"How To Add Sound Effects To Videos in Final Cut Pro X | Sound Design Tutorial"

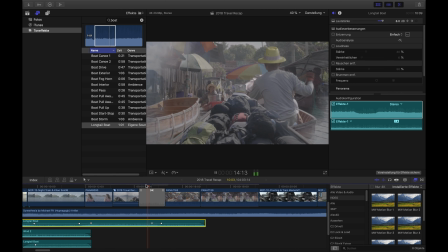(16:39)
And we cannot make it too quiet here. I would say it's at 5.
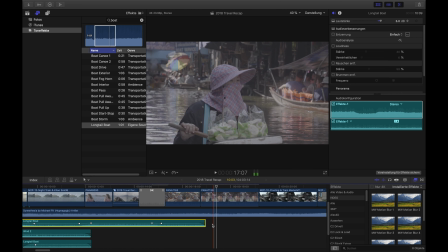(16:44)
Let's see how that works.
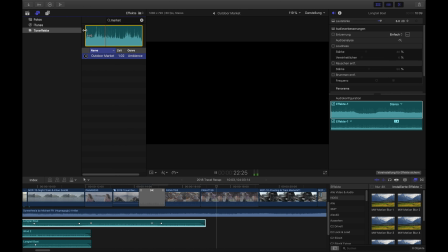(16:50)
That's okay, yeah. And then I also want to have some market sounds.
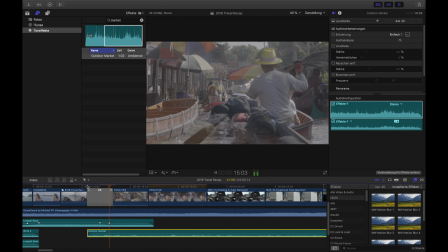(17:00)
Yeah, that's cool, but yeah, we still need those boats here. It's really a more complicated scene because there's nothing like that really. Yeah, we definitely need to have some boats in here, but only very subtle.
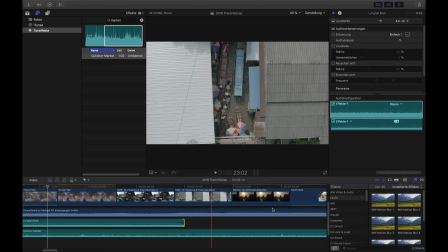(17:18)
So what I will do also, I will make a copy of that clip, extend it.
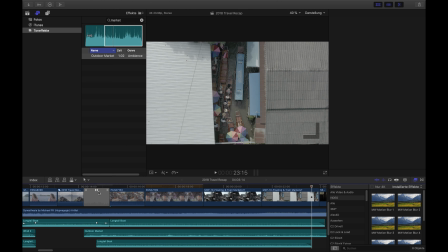(17:25)
It's also floating market. I will actually do it again.
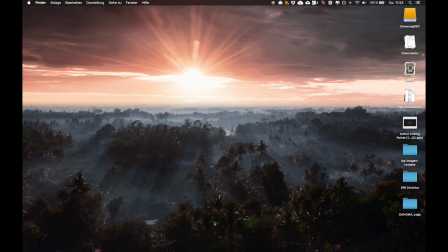(17:30)
I will copy longtail boat, insert it here,
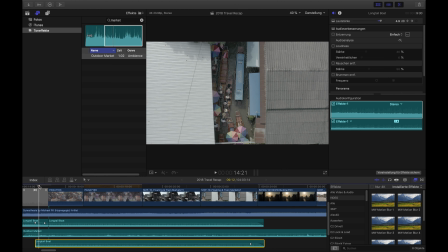(17:35)
drag it, and then I will, let's say, set it to 2.
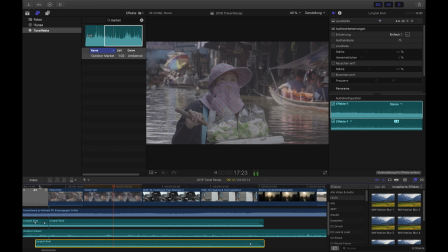(17:43)
See how that works.
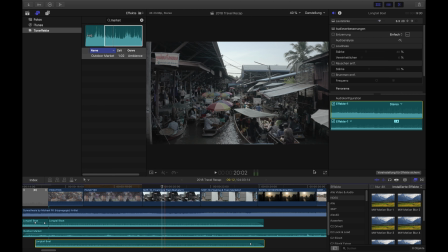It's a little bit too loud, I would say, and here are actually keyframes. I don't want to have any keyframes here, so let's set it to 0.
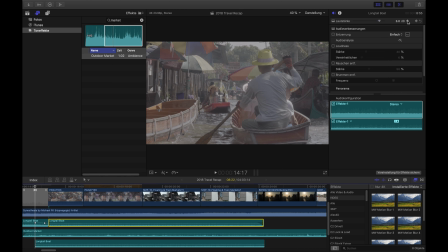(17:59)
It's set to 5. I would say 5 in the long term is a little bit too much for that. So I will actually set it to 3. That's cool, that works.
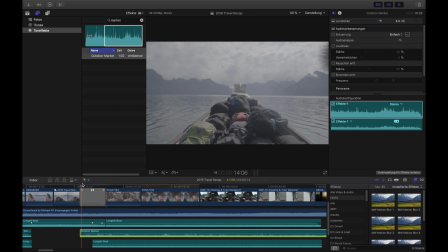(18:11)
And then auto market, I want to raise it a little bit, maybe 3, or let's do 5.
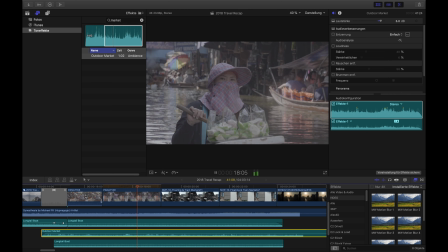(18:17)
See how that works.
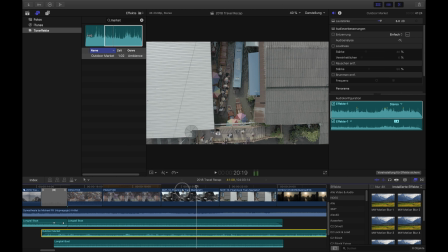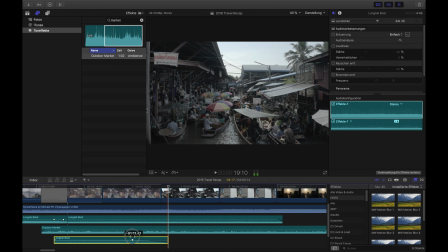(18:27)
And there, because boats are not really driving with loud motors, I would really remove that.
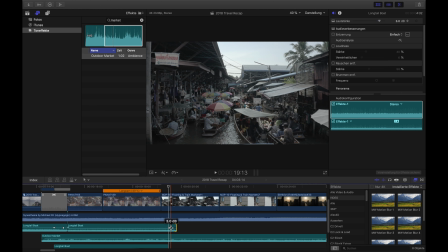(18:34)
And yeah, let's just make it quieter over a longer time. Same for here.
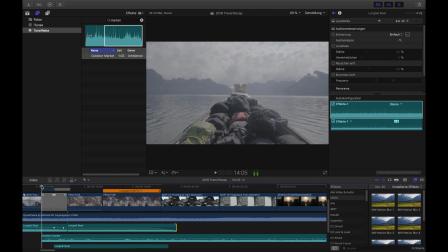(18:40)
Just doesn't work there anymore, so let's end those clips here and just have the market.
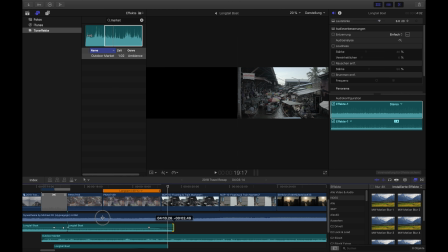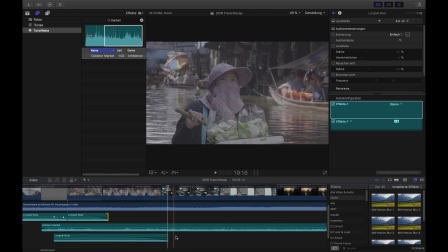(18:53)
Let's do it already here. Just, I don't know, it's not working for that clip anymore because there's no boat really driving.
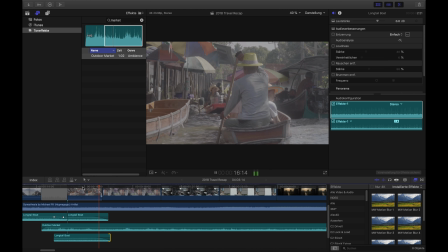(19:00)
We have some boats there and there were some motors definitely, but it was not like really working.
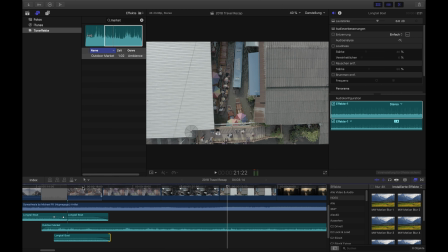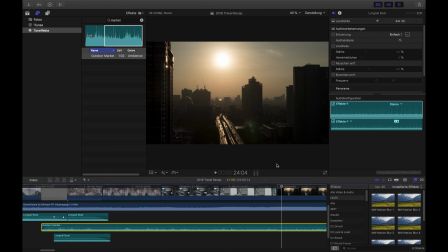Okay, and then I will end this boat here, also fade it out.
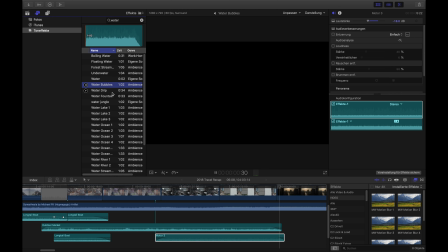(19:23)
It's pretty good, and what I'm missing here is the water sounds. So, floating water, no, that doesn't work. Water bubbles, of course not.
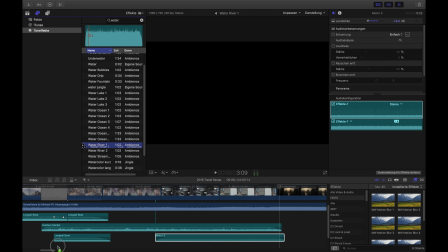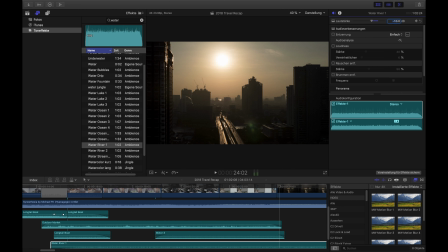(19:44)
I would say that could actually work. Let's integrate that.
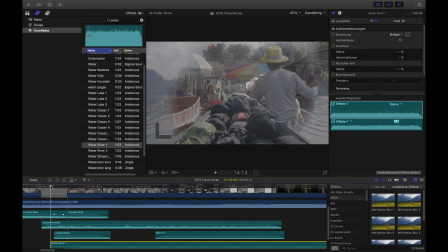(19:49)
And make it also very subtle, -10, because there's obviously not so much water present there.
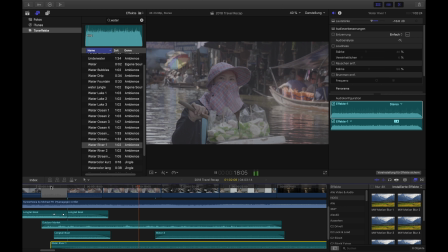(19:55)
Let's see how that works.
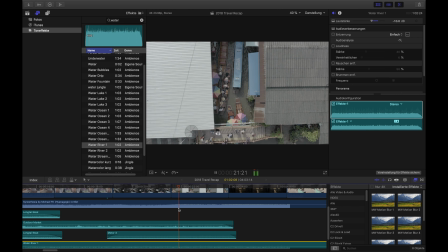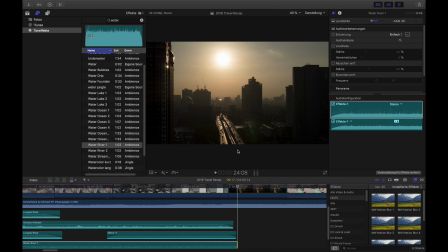Yeah, I love it. That's cool. It's a nice ambient sound with a little bit of water in the background.
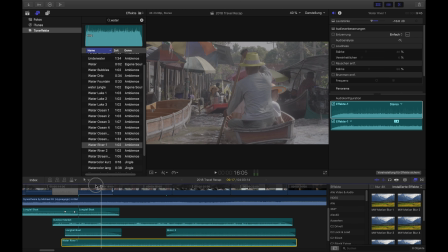(20:15)
And there's also this scene
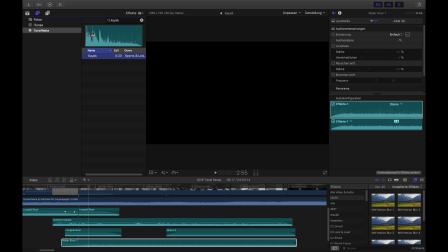(20:19)
where he does this pedal inside, and we actually have a pedal sound here, and or not, kayak.
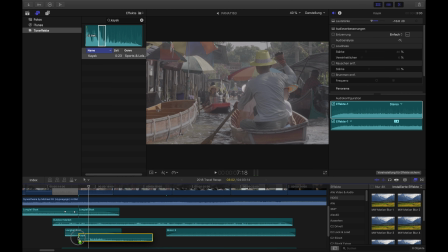(20:32)
So we have this kayak pedal sound here. That's pretty nice. So I will use that part now and just use it here around where he puts this pedal inside.